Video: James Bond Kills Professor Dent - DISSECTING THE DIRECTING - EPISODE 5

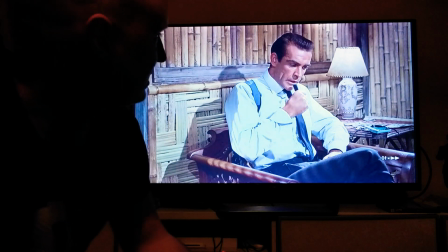16:33 As Dent is shot in the back.
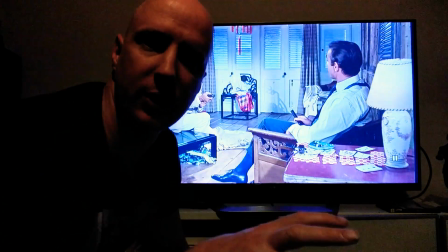16:35 So some people, even critics, complained about the violence in this scene and thought it was too violent back in the day.
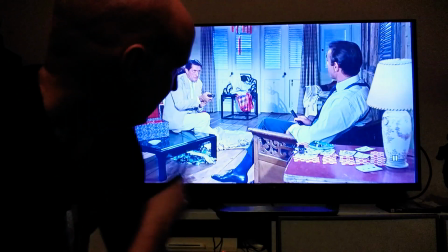16:43 Well, have a look at this. Dent's shot.
Wesson.
He's on his front.
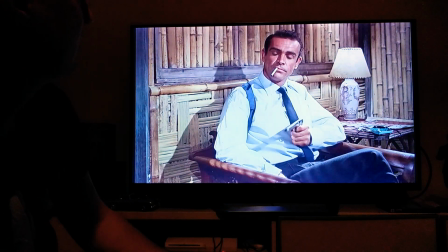16:48 And you've had your 6.
So he goes down.
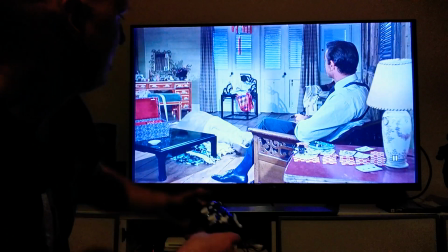16:53 He's on his front, and people think, oh, that's it, he's dead. Bond doesn't need to shoot him. But notice when Bond shoots him in the back, Dent comes up, puts his arm around.
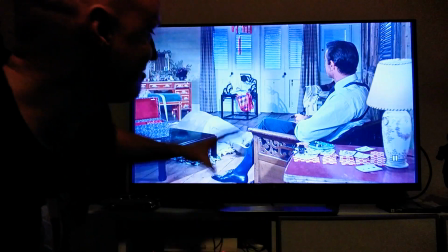17:02 So that's actually, whether it was done intentionally or not, I'm liking to think it was done intentionally by the director and the actor. Because he shoots him again, Dent flings his arm around. It's showing that he wasn't actually dead.
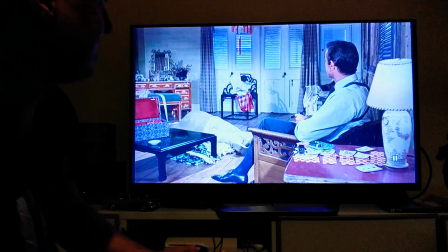17:17 If he was fully dead, you wouldn't have seen movement in the body. So watch this. See?
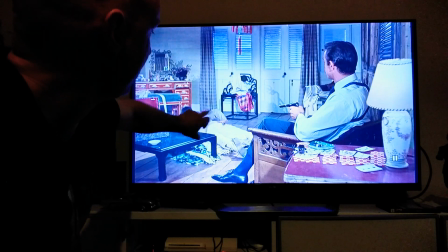17:24 You actually see him moving slightly before it. He gets shot, boom, moves his hand around.
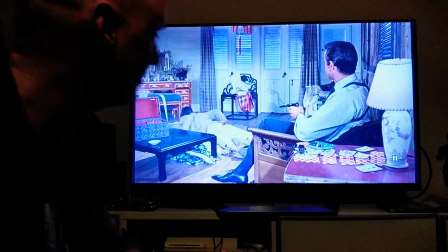17:29 He was still alive, so it was right for Bond to finish him off. And then he sees the head drop.
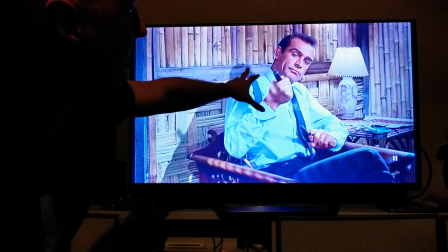17:35 Now, what's beautiful here is Bond takes the silencer out. You still see the cigarette smoke there.
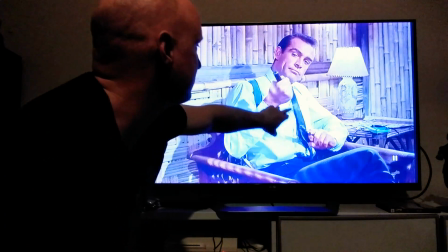17:41 He takes the silencer out. You can still see the smoke coming from the gun here. He's still focused.
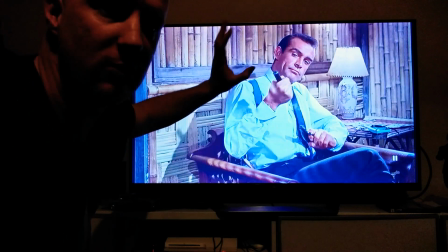17:47 He's still looking at Dent. Connery is just wonderful here. He's still looking at Dent.
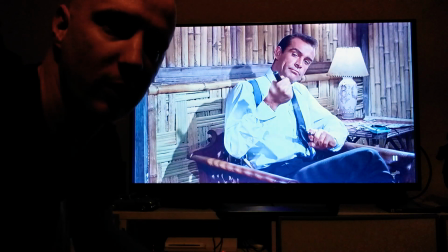17:52 And then he just blows on the gun to call it off. And it's just about
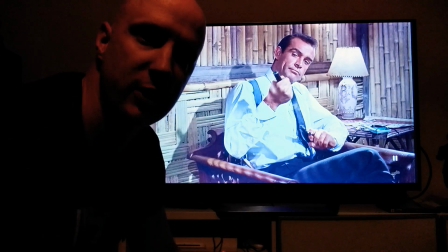17:59 ruthless efficiency and Bond going on with the job and no smart comment.
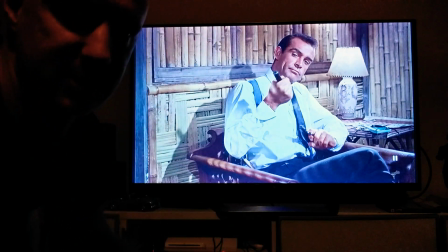18:04 And I love this. This is Ian Fleming.
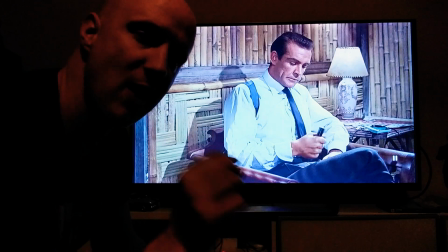18:09 Now, what I love here is what you're about to see next. How Terence Young and the editor Peter Hunt takes us out of the scene.
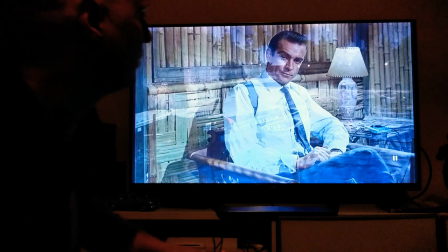18:19 Now, I love this. Little look, wink of the eye. And then it's a dissolve
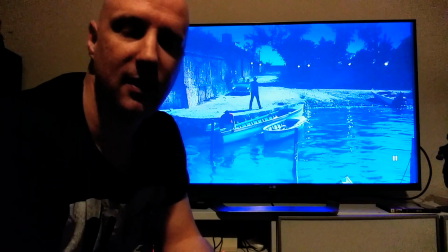18:26 into the next scene. It is ruthless. It is efficient.
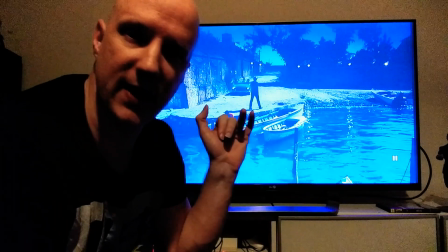18:31 There's no fancy music. There's no fancy gadgets. There's no fancy line.
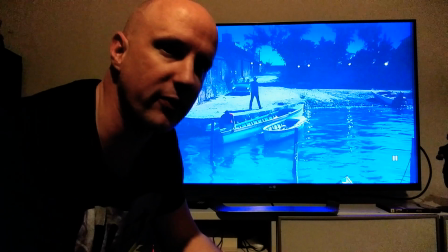18:36 And this is what set Dr. No up to be so different from a lot of other films and to really set the tone for a harsh,
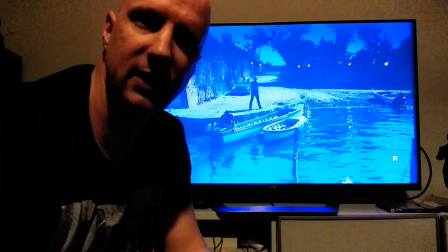18:44 brutal Ian Fleming's James Bond.
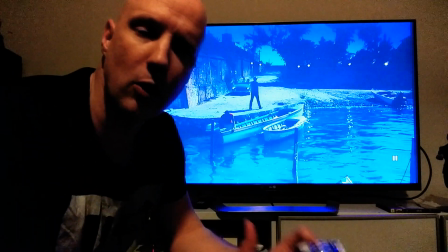18:46 And in this day and age, when we have people cuckold shills like Scott Mendelson of Forbes that writes for Forbes,
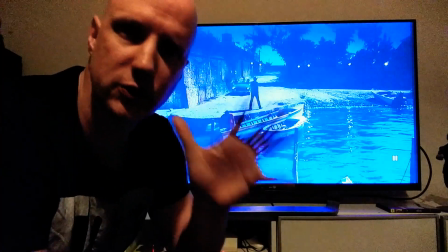18:54 and he's actively now calling for a social justice warrior, black James Bond.
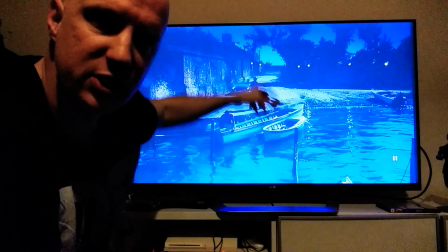19:01 This James Bond
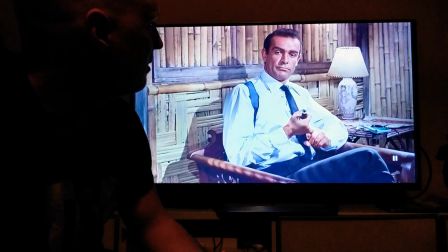19:06 was the son of a Scottish travelling salesman.
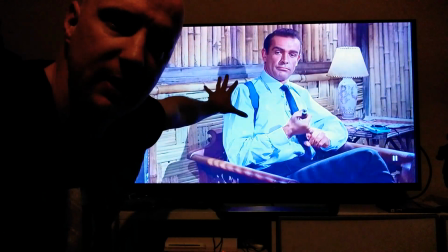19:14 The mother was a Swiss woman. He had father, mother, history.
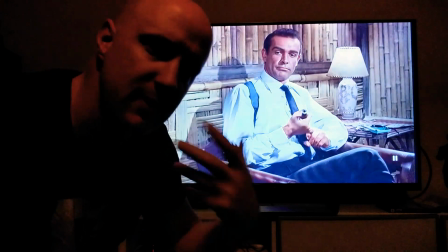19:19 Sandhurst trained, went to Eton. He had this military background, this white imperialistic background.
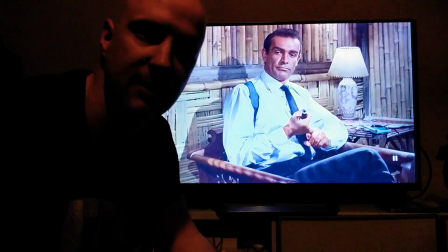19:26 This is James Bond, and that can never be taken away from us fans.
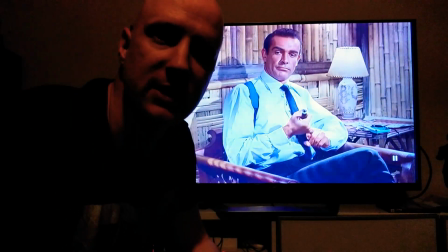19:33 Guys, if you've liked this video, please subscribe.
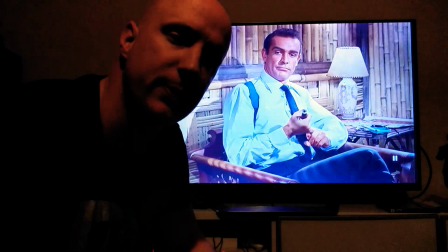19:36 If you haven't already, please drop a like, and in the comments below, let me know what scene you'd like me to
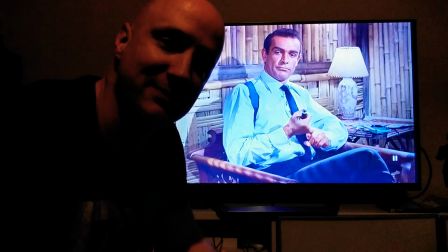19:44 dissect next time. Until then, keep on bonding and say hi to your mum for me.